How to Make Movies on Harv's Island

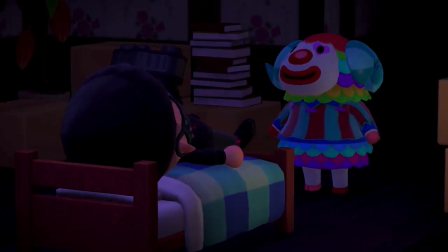The timing is crucial but once you get it right you can get rid of the display and have a nice clean shot.
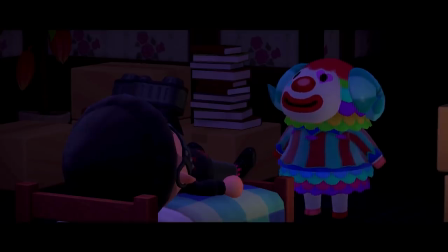And then we're just gonna change the frame to cinema mode. And we have Pietro's reaction set to intense and what we want him to do is to freak out kind of like he did in the movie trailer.
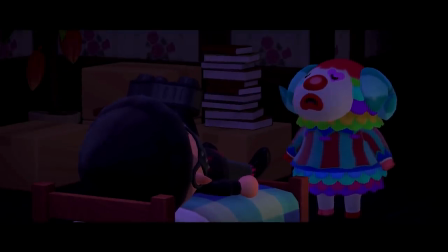So when you press A once, he'll do the full reaction. But if you press A repeatedly, he's gonna do this. And that my friends is an Oscar worthy performance.
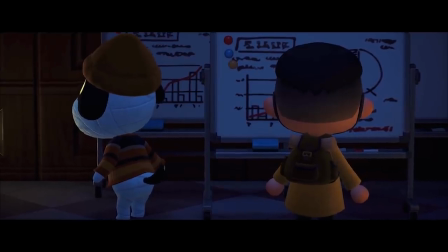Alright, so the next thing that we're gonna recreate here is from the New Leaf thriller trailer.
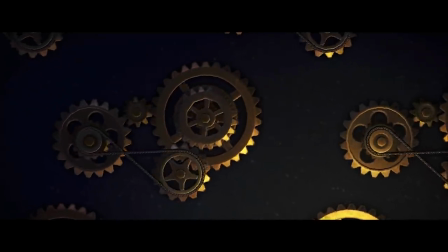This one follows the story of a boy and his friend Lucky as they travel through time.
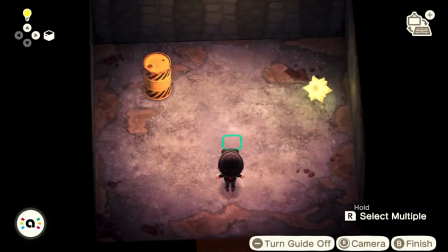Okay so I have one yellow caution oil barrel set up and one Nova Light
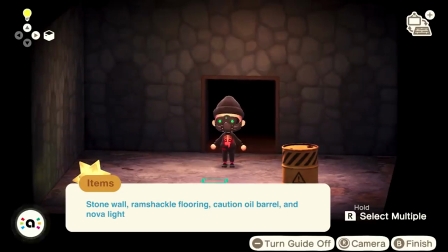and I'm just gonna bring out Lucky from our residents roster and
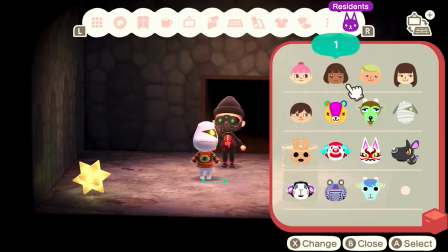you'll notice that I have several human villagers on my list and that is because I have multiple accounts set up on my switch. That way I have a few background actors at my disposal all
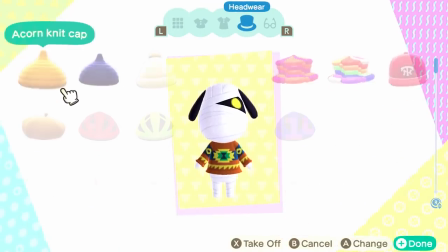right so we're just gonna give Lucky a hat because why not I
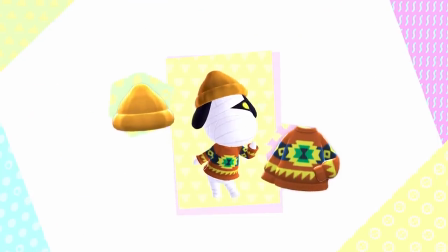mean freaking adorable right there so now we just want to block this scene we're
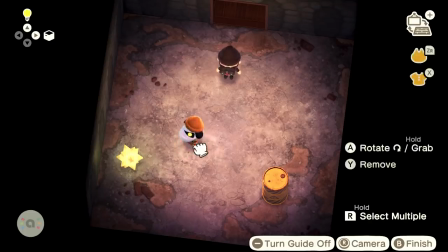gonna put him right there actually I want him in the center and I'll stand right behind him because you know Lucky and I we have each other's backs yo.
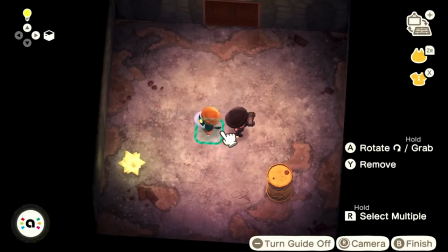And I'm just gonna move us both right to the center. And now I'm just gonna give Lucky his reaction.
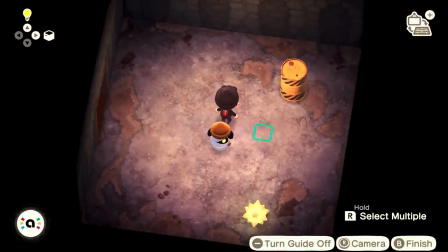Because this is a drama, we are using the intense reaction.
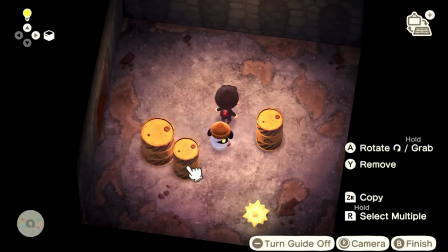And now I'm just gonna design the set and place more of these oil barrels around us. That one right there.
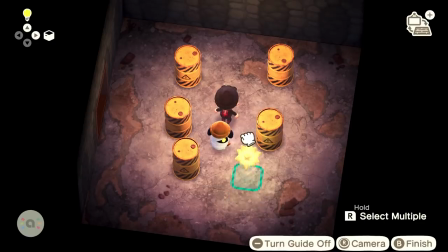Right there. And I'm just gonna place the Nova light right by Lucky and with the lights turned off that actually looks
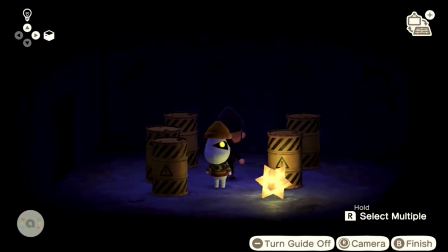I'm that looks pretty good so far I'm just gonna change the color to green
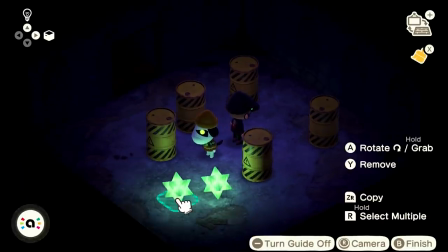and let's add one more light by me these
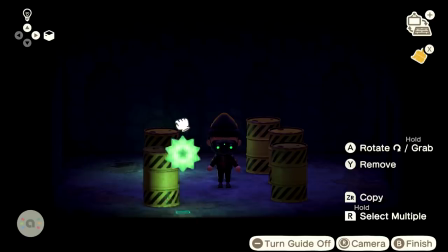Nova lights are actually one of my favorite lights to use because they just really create a soft light while also making the scene look
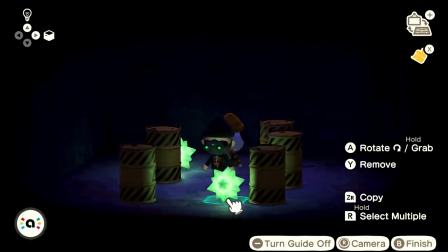dramatic and you can also change the color to like I think seven different colors so just play with it until you get the look that you want and
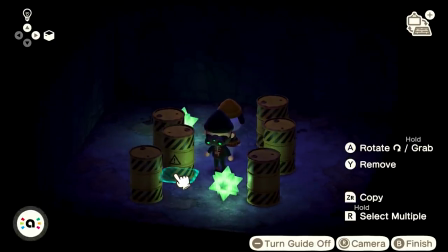I think I'm just gonna add some more barrels right one right there just like one in the background right there
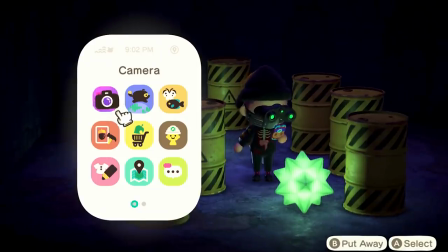all right so we're gonna shoot our scene I think that looks pretty good it's
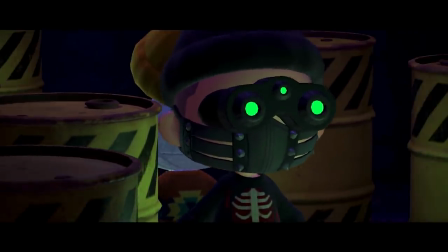gonna change the frame to cinema mode and press a for our reactions.
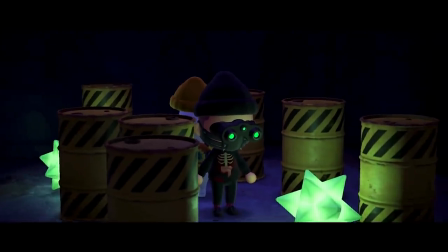So they've come across these oil barrels and the boy says, what are these?
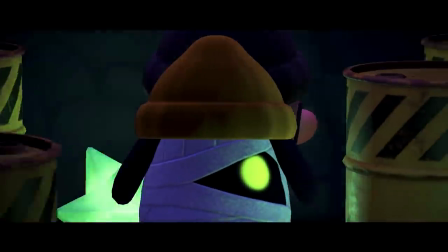And Lucky says, it's poison!
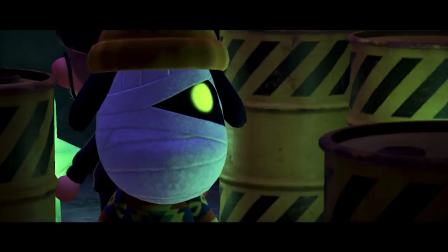Yeah boy, he is looking good in that light, like come on.
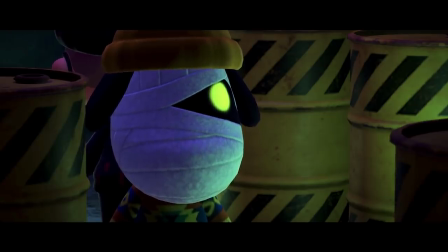Lucky is like A-list movie star. Like look at that face, beautiful.